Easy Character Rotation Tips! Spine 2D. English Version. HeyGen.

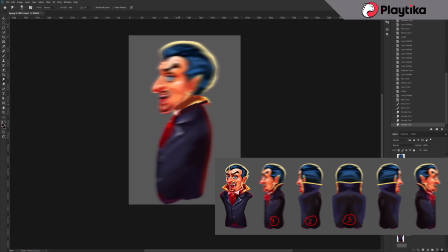Therefore, the level of detail we achieved will be quite sufficient. What else can I advise?
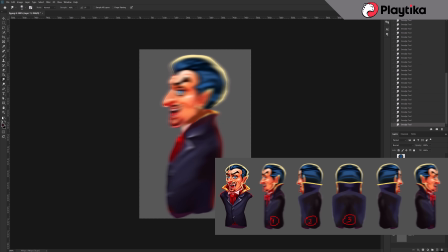After all the frames are done, you can highlight certain details with color.
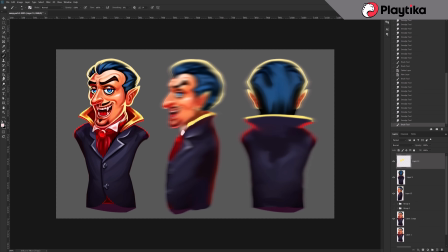This will help direct the viewer's attention and make it easier to perceive during quick frame changes. For example, I specifically highlighted the bright elements of clothing, this collar, shirt, and tie, to more clearly track the rotation and movement of these details.
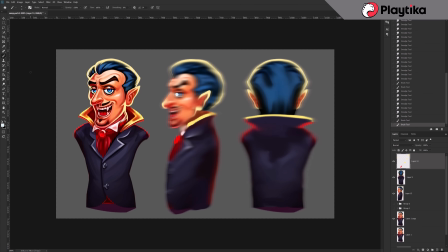I did the same on the head. I emphasized the ear, nose, eye, and eyebrow with color. This way it will be much easier for the viewer to catch and remember these accents. In the end, the character's turn.
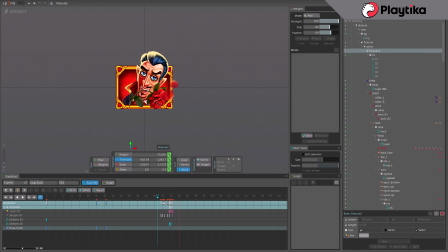In spine took me 11 frames, from 67 to 78. Part of the rotation is achieved through the configured 3D effect for the face, but the main part consists of the angles we have, now manually drawn.
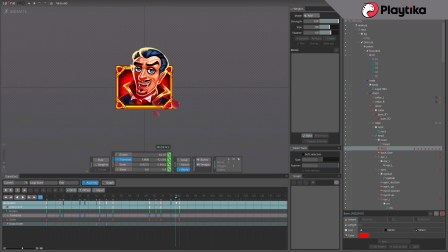These frames can be placed one after another, or with a frame in between. I do not recommend making larger gaps because it will be noticeable. Jumps will appear.
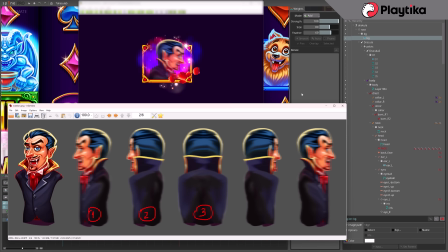If you need a slower and smoother turn, it's better to spend a little more time and draw a few more intermediate frames.
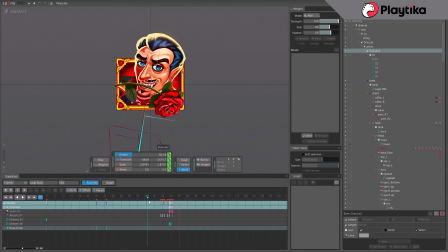Also, in spine I added scaling and a small jump to the character during the rotation. This adds dynamics and hides the moment of frame switching.
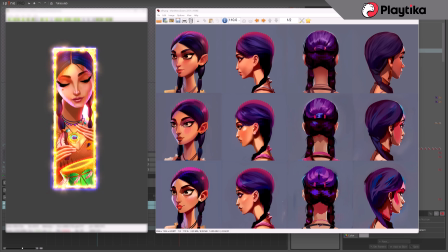Regarding this method, I can add that you should not forget about the possibilities of neural networks. For example, here are the angles I generated using stable diffusion for the character Pocahontas.
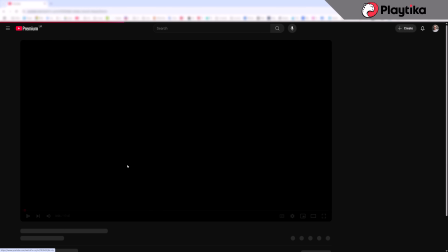I did this a year and a half ago for a video about neural networks. So these images can quite well be used for rotation too.
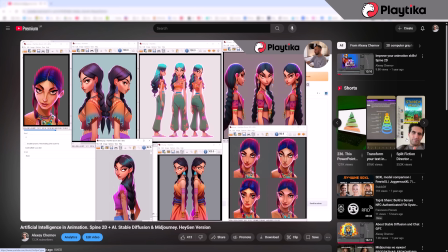But I can say from my experience that the process of generating
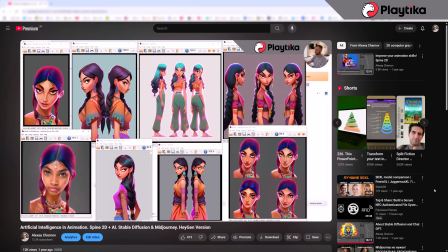such frames takes about as much time as manual drawing, because
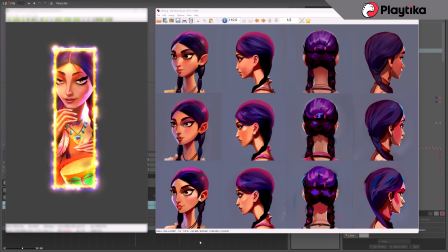such necessary images rarely come out right the first time. Although I haven't worked with neural networks for a long time, perhaps now everything is much clearer and faster.
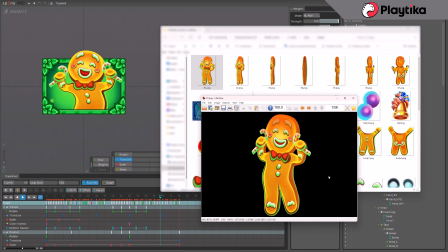That's all I wanted to say about the method with intermediate frames. Now let's move on to the next option.
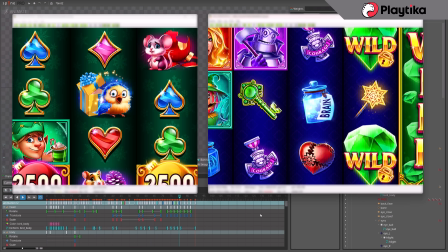I have prepared a couple of examples. This method is based on distorting the character's mesh. It takes a bit more time than the previous one, but the animation turns out to be smoother. This method is not suitable for complex characters, but in certain situations, it works perfectly.
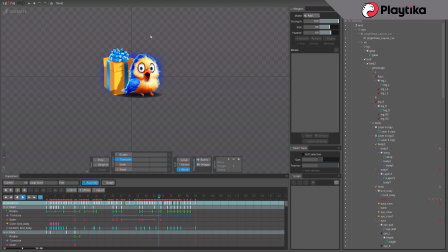I'll show you in more detail, using this bird as an example. The character came to me almost as a single layer.
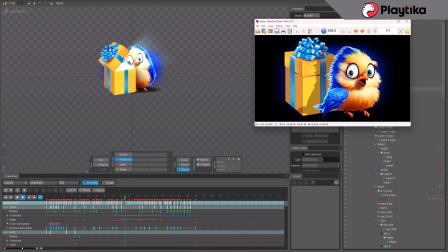Only the wing, the beak, and the pupils were separate. To achieve this rotation, I broke it down into separate objects.
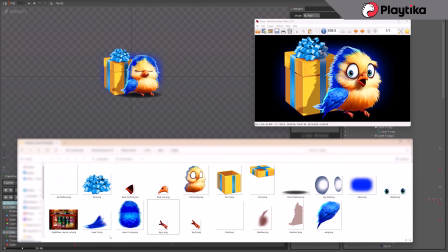The eyes, legs, tail, as well as these yellow and blue parts of the body.
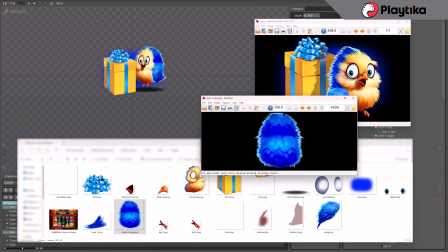Under the yellow area, I generated these blue feathers using new Photoshop tools, and it turned out quite well.
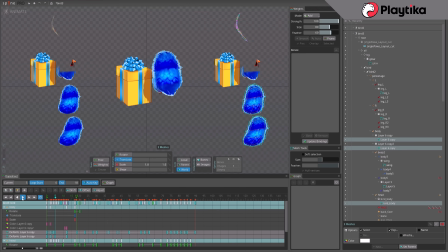In spine, I converted all the elements into a mesh. And essentially, the rotation is implemented by distorting the mesh, the yellow and blue parts of the body. Here you can clearly see how I deformed the feather mesh. The eyes, beak, tail, and wing are distorted in a similar manner.
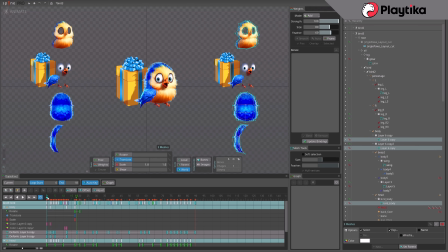The main challenge of this method is to properly break down the character into separate elements in advance and move them synchronously.
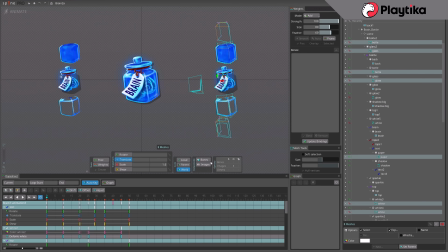This bottle was made in the same way. Here you can clearly see how I divided it into parts and then sequentially activate different layers.
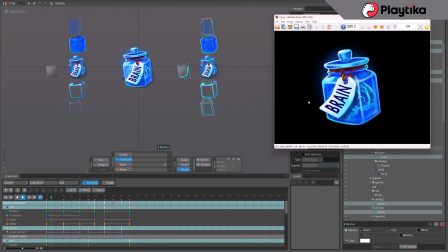Since this was a secondary character, it came to me drawn on a single layer. Here is its static form.
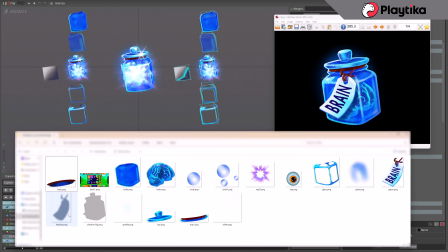It took quite a bit of time to separate everything into individual elements and then carefully twist this jar.
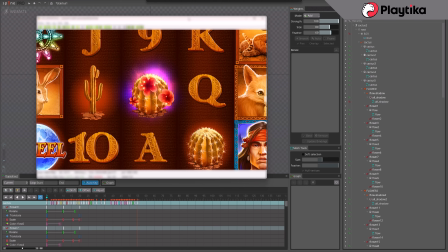This also includes the rotation of this cactus.